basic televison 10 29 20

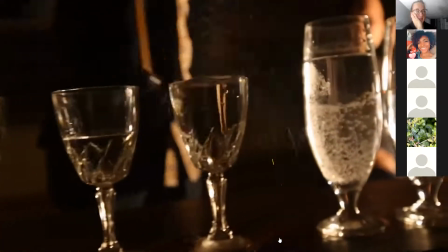15:49 I just couldn't figure out how to make the clean cut transition well so I just throw in a cross tape and so that's why I'm having you do a paper edit
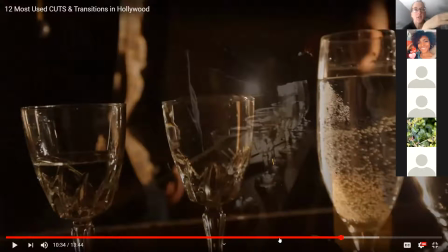15:56 because I want you to be really clear between your shots like shot for shot where you're going to go because then you're going to be able to do a clean cut and when you shoot make like again I said it once but I won't say it again is make sure you shoot have
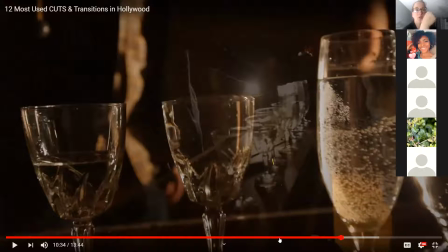16:11 more than enough shot because that way you you're able to slice it through like butter if you don't shoot enough it's just it just stresses it's just stressful to edit really the only times i use crossfades now is when i can't
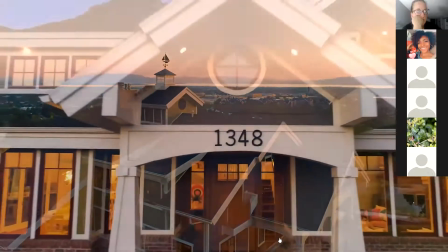16:25 find a good way to cut between two clips so i'll just fade them in together as a last resort so personally i think this is kind of a lazy man's way of editing so careful not to use too many crossfades unless you are intentionally using them for a specific reason and not just because it's easy and lazy some other old school transitions like the crossfade are the iris like what you'd see in i shot my eye out or the white like what you'd see in star wars old school transitions like this would look a little bit outdated if you use them today. So probably only best use if you're trying to make your edit look old school or if you just are trying to make some kind of silly edit.
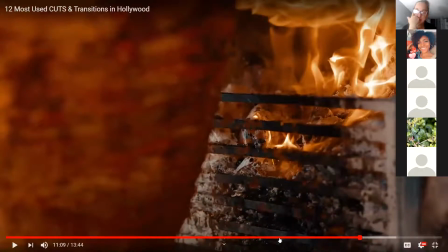16:57 Now next up. So and do you remember the other day we were talking about those type of edits and I showed you those? Crickets, crickets. So those edits tend to look a little more amateur.
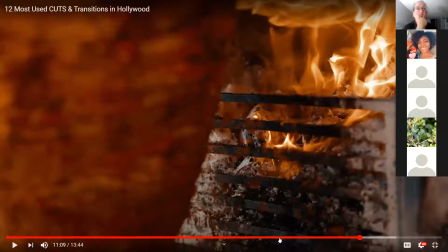17:12 It looks something like somebody would do like a PowerPoint show or looks like a Looney Tunes cartoon, you know, the old cartoons. Everybody okay? Yeah. Okay. Yeah.
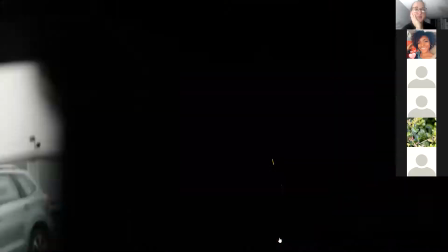17:27 For cuts number 11 and 12, I want to touch on two of the more modern seamless transitions, but these two are, in my opinion,
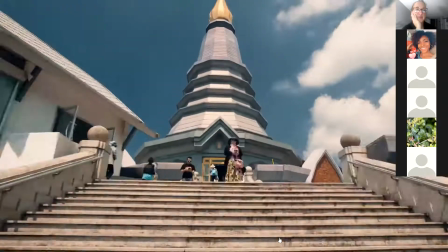17:34 the least cliche and are still widely used in Hollywood films as long as they are used properly and sparingly. So cut number 11 is the camera movement cut.
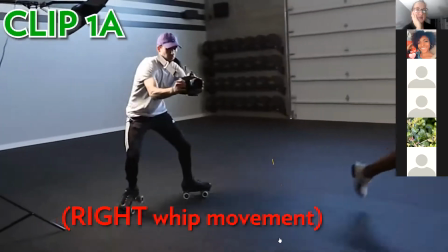17:42 Essentially, it's a match cut, but using similar camera movements from clip A and clip B and matching them together in post.
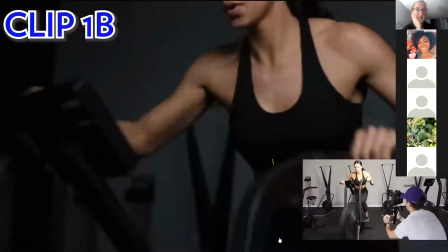17:49 So if clip A has a whip pan to the right at the end of the clip, then clip B would start out the clip with the whip pan to the right.
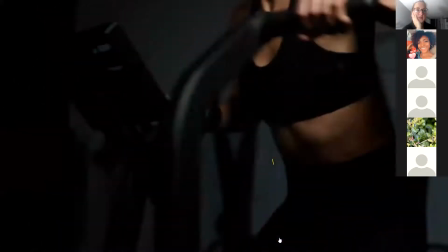17:57 Then you'd cut them together and the motion blur between the two clips would create a seamless camera cut. Now there's many variations of movements you could do to transition between seams,
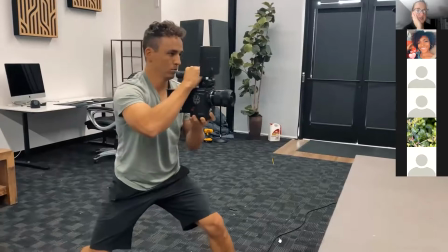18:06 like a rise up or down transition and using the ground or a second level or a mix between the two of those for that falling out and into frame transition.
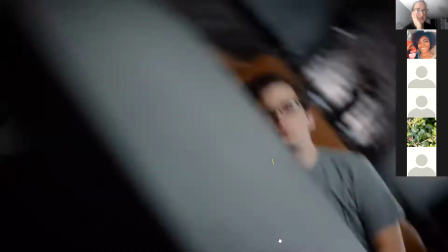18:14 These countermovement cuts are some of the funnest and trendiest cuts to do, but don't get carried away with them.
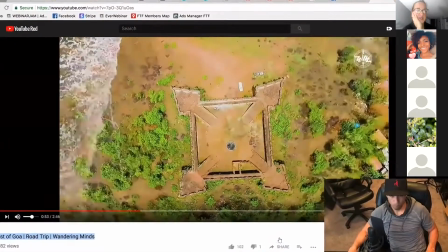18:20 Here and there, they can spice up and edit, but if you use it on every single cut, it becomes expected and it loses its flavor. And now for our last and final cut number 12 is the invisible cut.
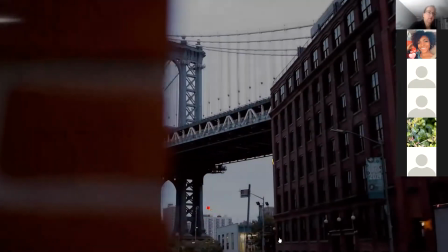18:30 This is another type of cut that we could categorize as a trendy, seamless transition and is similar to and oftentimes related to the countermovement cut,
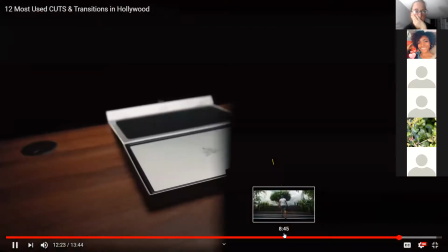18:38 but it usually utilizes an all-white or an all-black frame or a lot of motion blur from something passing in front of the camera in the foreground,
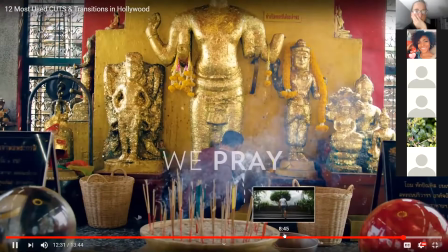18:46 thus hiding the cut to make it appear like there was no cut ever made. The invisible cut was used 34 times in the film in 1917,
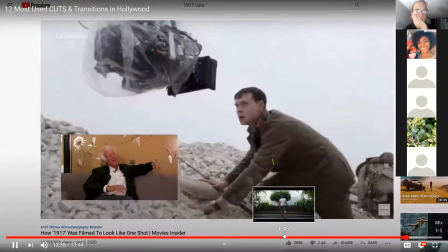18:53 but many people who've seen that film might think that the whole movie was shot on one long tape.